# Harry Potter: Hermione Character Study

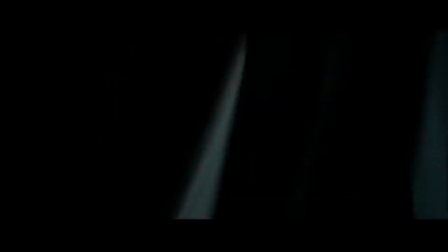(20:30)
When they arrive, we find out that Ron has been splinched.
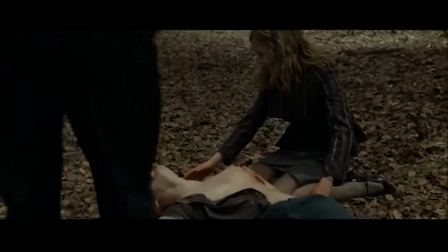(20:35)
Since HP and the Deathly Hallows Part 1 was a PG-13 movie, there can't be blood.
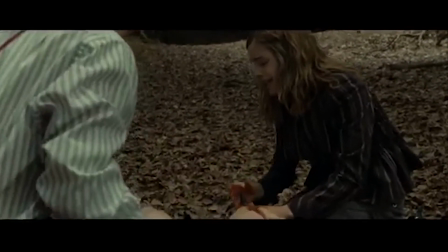(20:42)
The scene is good, and they all acted it very well.
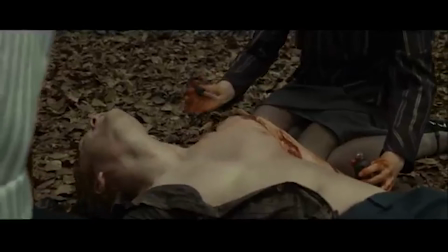(20:47)
In the book, it's stated that a chunk of Ron's arm is literally missing.
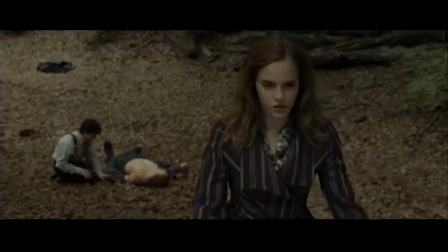(20:51)
Book Hermione is scared that if she casts spells to try and heal Ron, she might kill him.
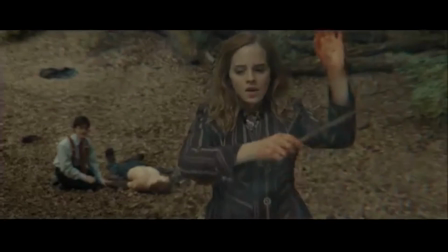(20:57)
She instead uses Essence of Dittany.
Hurry quickly, in my bag.
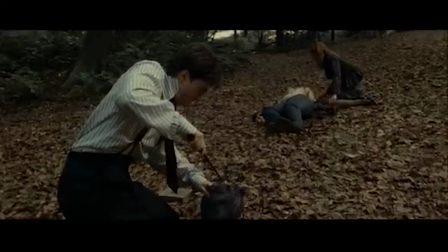(21:02) There's a bottle labeled Essence of Dittany.
Which doesn't heal wounds, it just accelerates their process.
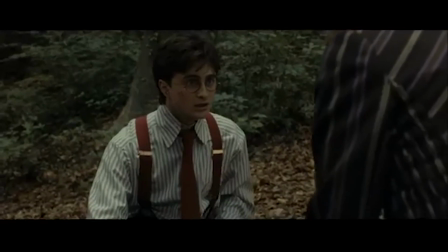(21:08)
All the Dittany does in the books is age Ron's wounds several days older.
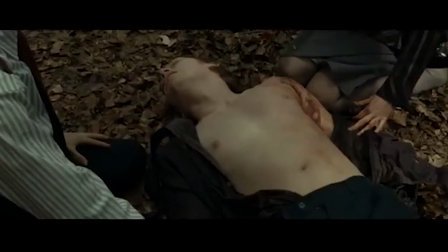(21:14)
This creates a lot of tension in the books because of the food shortage the trio has.
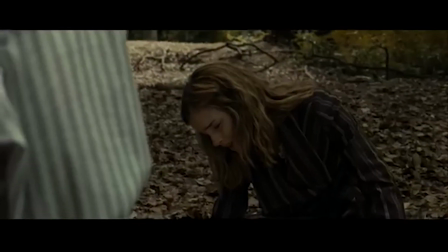(21:19)
The movie doesn't explain how Dittany works, and that takes away from the tension.
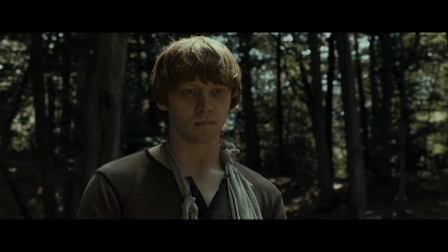(21:25)
Ron isn't getting enough nutrition to heal naturally.
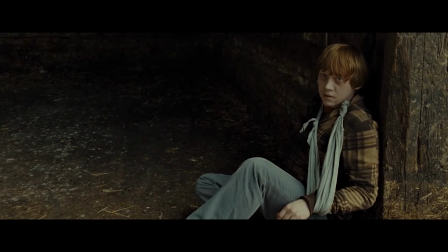(21:29)
Coupled with the awful feelings and stress that come with having to wear the locket, this is a lot of pressure on Ron.
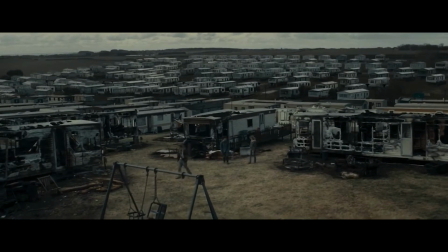(21:36)
He's festering physically and mentally.
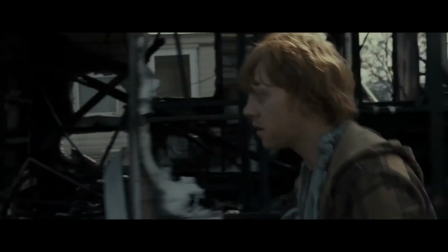(21:39)
He's worried about if his family is okay and still alive, so when it comes his turn to wear the Horcrux, he breaks.
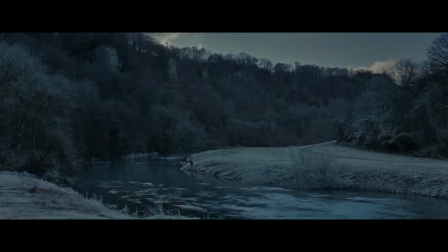(21:47)
A key fact we learn before Harry and Ron's fight that the movies left out is this passage.
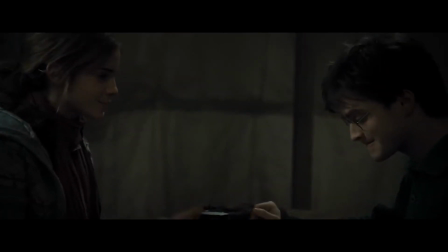(21:53)
We've just learned that back at Hogwarts, Ginny, Luna, Neville have been sent into the Forbidden Forest with Hagrid.
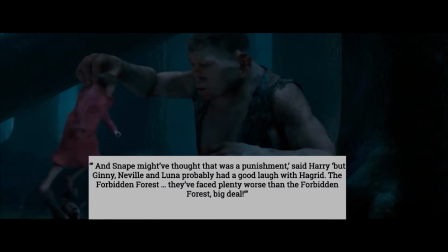(22:02)
And Snape might have thought that was a punishment, said Harry, but Ginny, Neville, and Luna probably had a good laugh with Hagrid.
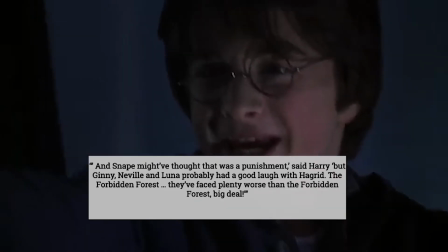(22:10)
The Forbidden Forest, they've faced plenty worse than the Forbidden Forest.
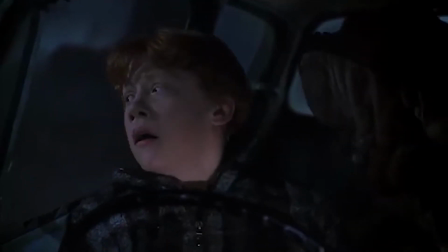(22:15)
Big deal. Harry is relieved by this news, which is totally in character.
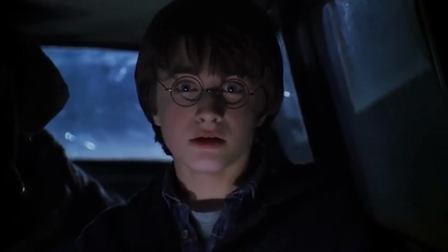(22:21)
Harry has lucked out in the Forbidden Forest so many times, why would he think it's dangerous?
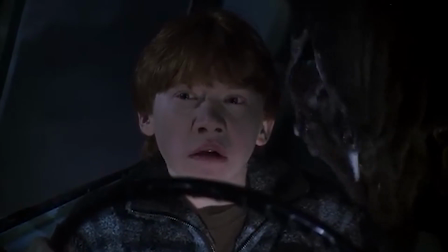(22:27)
Brushing this off is something that motivates Harry and Ron's fight. Ron is incredibly worried about his family.
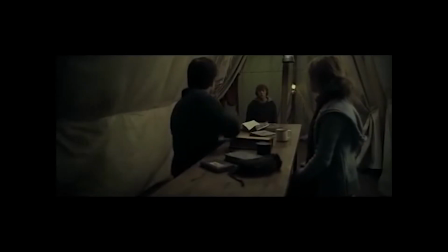(22:34)
He doesn't know if they're alive.
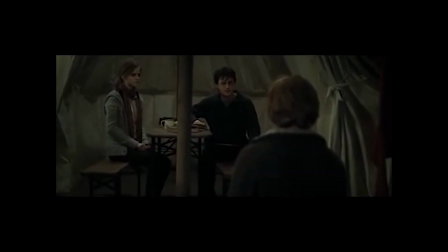(22:37)
Ron is also bitter about the fact that it's been months since they were at the Ministry and they haven't made any progress on the Horcruxes.
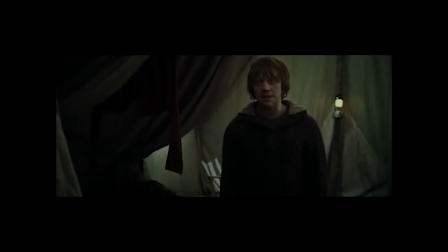(22:47)
Their fight begins word for word with the book. The first change is when Harry throws in an Well, I'm sorry, but I don't quite understand.
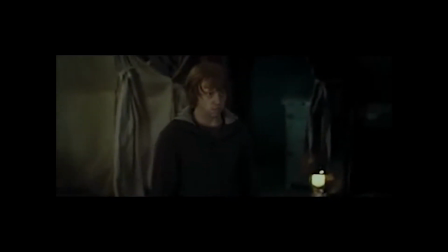(22:57)
Mummy is exchanged for mum, reducing the burn of the comment.
You thought you'd be back with your mum by Christmas?
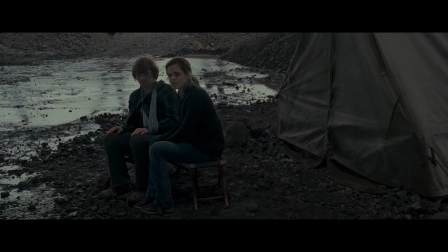(23:04)
Ron's line, "We thought you knew what you were doing," and "We thought Dumbledore had told you what to do.
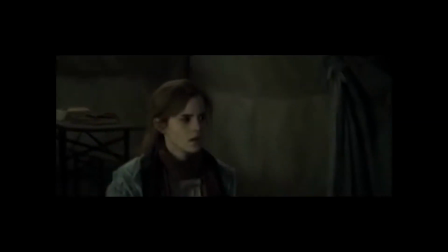(23:12)
We thought you had a plan," is changed instead to, I thought you knew what you were doing.
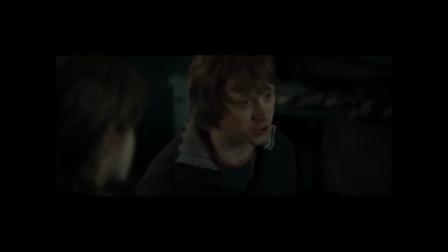(23:17) I thought Dumbledore would have told you something worthwhile.
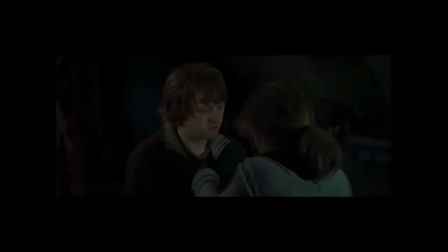(23:19)
Harry accuses Hermione as well as Ron of being skeptical that he knows what to do to find the Horcruxes. The movie removes any ire Harry had towards Hermione.
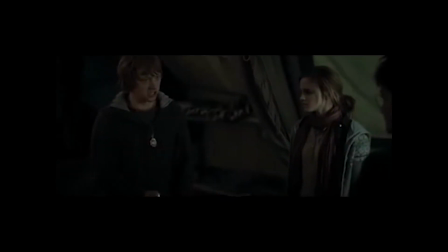(23:32)
Harry is only mad at Ron. Harry tells Ron to leave 3 times in the book, whereas in the movie it's only once.
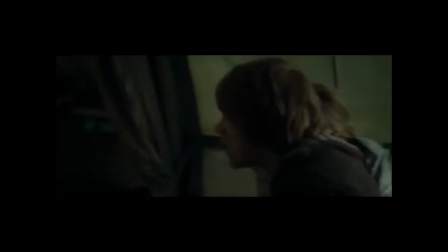(23:41)
The films put it after Harry tackles Ron when Ron makes a comment that hurts him.
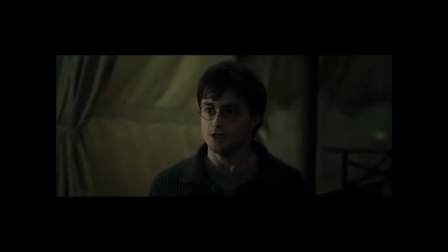(23:48)
This is the logical way to close this confrontation, since it's already reached violence.
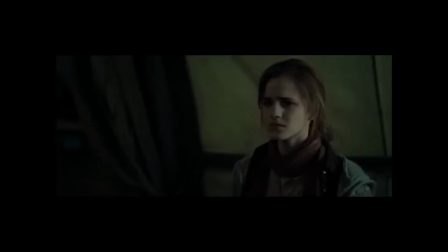(23:54)
The awful comment Ron makes is one of the saddest changes in the Harry Potter movies.
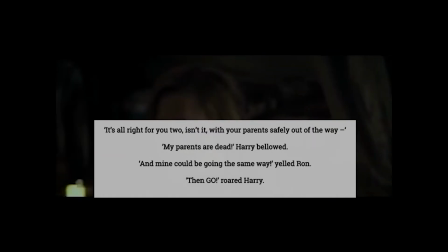(24:00)
"It's all right for you two, isn't it, with your parents safely out of the way?" "My parents are dead," Harry bellowed. "And mine could be going the same way," yelled Ron. "Then go," roared Harry.
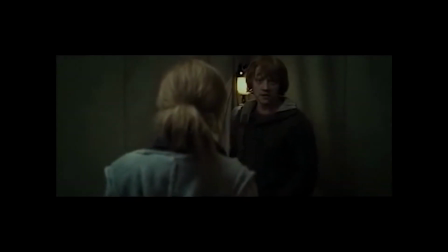(24:16)
The reason this change is so sad is because giving Harry's line to Ron and changing it to,
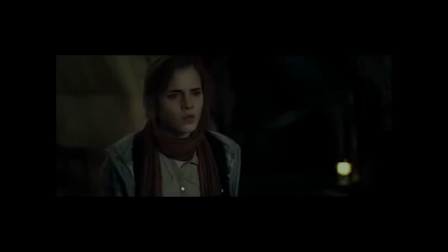(24:23)
"No, you don't know how this feels.
Your parents are dead.
You have no family,"
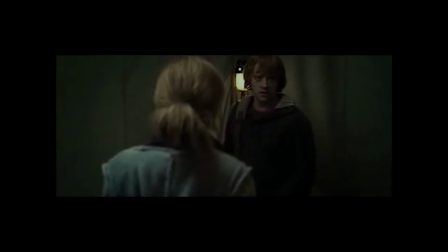(24:29)
indicates to the audience that Ron doesn't think of Harry as a member of his family, which we all know isn't true.